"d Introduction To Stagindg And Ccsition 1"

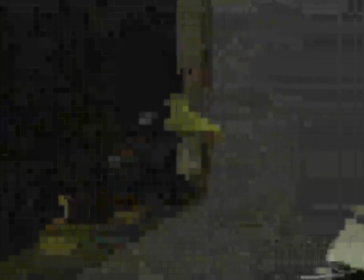1997s
And you're just basically overcrowding the screen with pieces of information that are either going to confuse the viewer or are not helping your story.
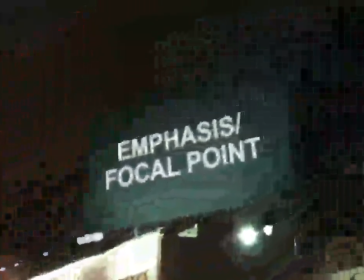In composition, emphasis or focal point is crucial in order to get the audience attention, to always having them looking here or there. So for paintings, what is the tools that the artists use?
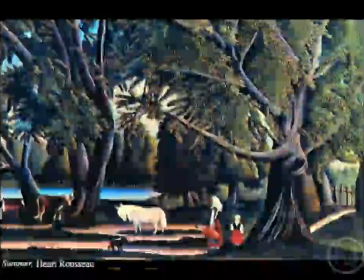2027s
And one of them is actually a focal point, which is an area of emphasis where the artist wants the audience to look at when looking at their paintings. So with staging, it's important that we have an area of interest. This should be basically one.
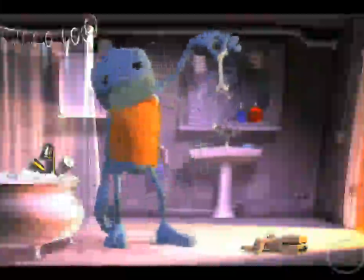2042s
There should be only one thing going on at a time, and that applies to the actual animation, to the way we have the character working. It should also apply to the staging. If we have just like with animation, if we have a character doing a million things and they are all equally important, then we don't know where to look at. With staging, it's the same thing. If we have 2 or 3 or 4 areas of equal emphasis around the screen, then we miss the point.
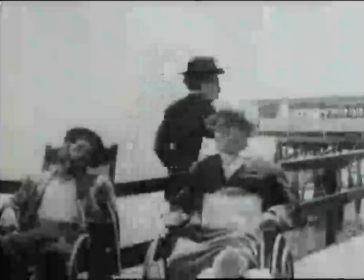2073s
We miss the point of the shot. There should be only one point on each shot, or one thing that we are looking at a time.
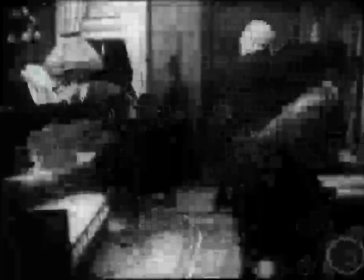2081s
There can be like several things going on the screen, but there should be one that
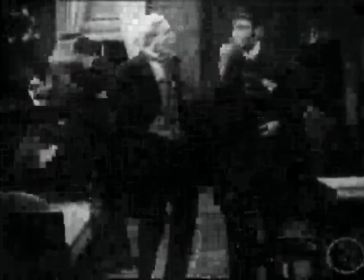2088s
is of most importance for the story, and then all the other things going on around the screen. So let's say that there's other stuff moving, whatever. Those are called accents in paintings. But those things should always complement the main center of interest that is going on the screen.
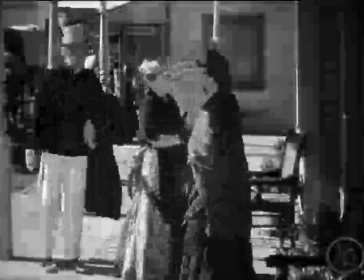2107s
You can have like a character doing something on the foreground and then have a character doing something on the background.
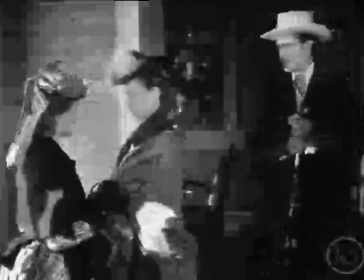2114s
But whatever the main important part of the shot is, one or the other should not be interfering from that.
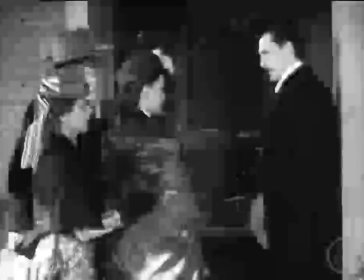2122s
we have like the foreground character saying something very interesting or important for the story,
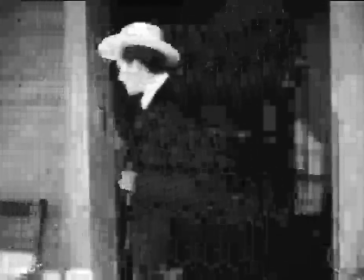2127s
then the background character should complement to that character, whatever is going on.
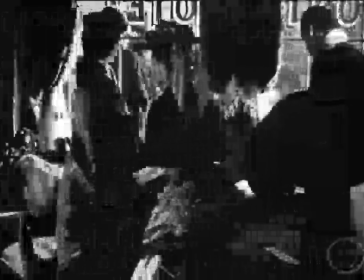2133s
And the same applies with staging.
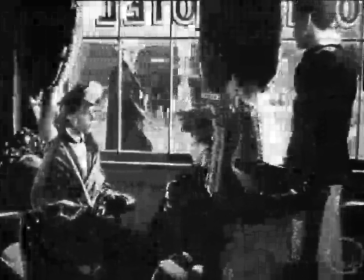2135s
If you have one piece of information being told on a screen, then other pieces of information that are being told on the screen should not interfere with that. So there's different ways of emphasizing something around the screen.
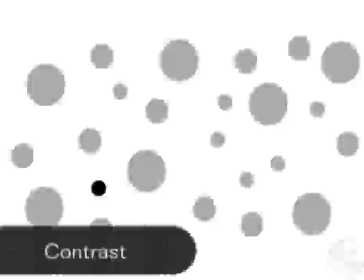2148s
By contrast, by contrasting some elements against other elements, by isolating some elements versus other elements.
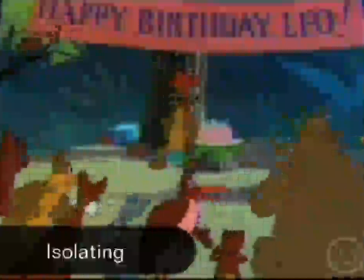2158s
Like if you have one specific area that you want to look at, then you isolate it from other things going on around the screen.
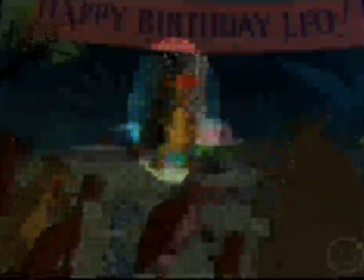2164s
If you have one specific character that you want to be looking at,
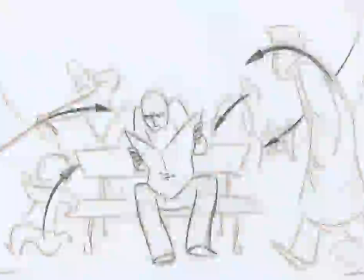2168s
how can you have all the other things around the screen work with that? Do you have other characters around the screen looking at that particular character?
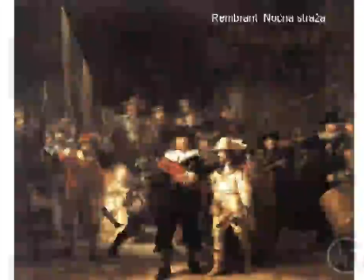2177s
Do you have that particular character in a brighter spot so that it's easier for our eye to look at that particular area?
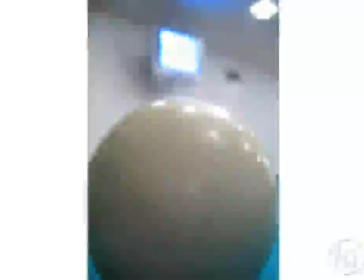2186s
Also with depth of field. Depth of field is being used more and more and more on films. It's a very efficient way to lead our eye around the screen.
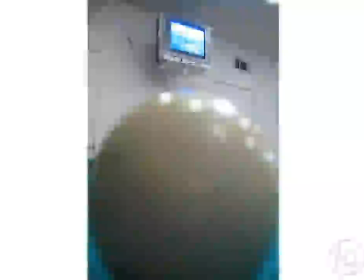2195s
If you have something that is out of focus, of course our eyes are not going to be staying in that spot for too long.
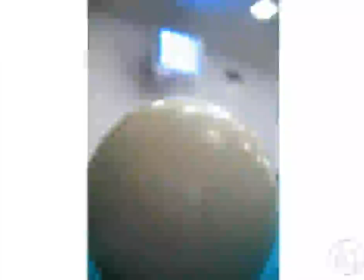2202s
Chances are our eyes will go from whatever is out of focus into whatever is in focus.
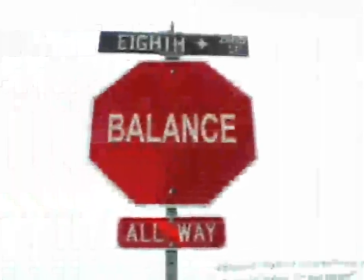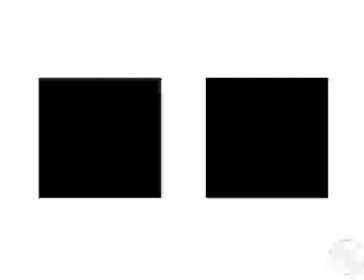2214s
Balance is the equal distribution of weight around the screen. So there are different ways to go about it.
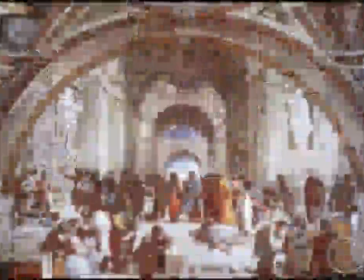2221s
There is a formal or symmetrical balance where all things are equally distributed from a pictorial weight point of view. Compositionally speaking, it's not as interesting. From a staging point of view, it's not as strong.
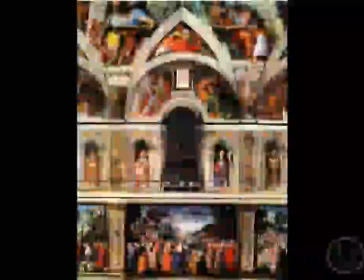2235s
It can be kind of weak. It's usually left for things that are kind of like organized, things that are in peace, in control.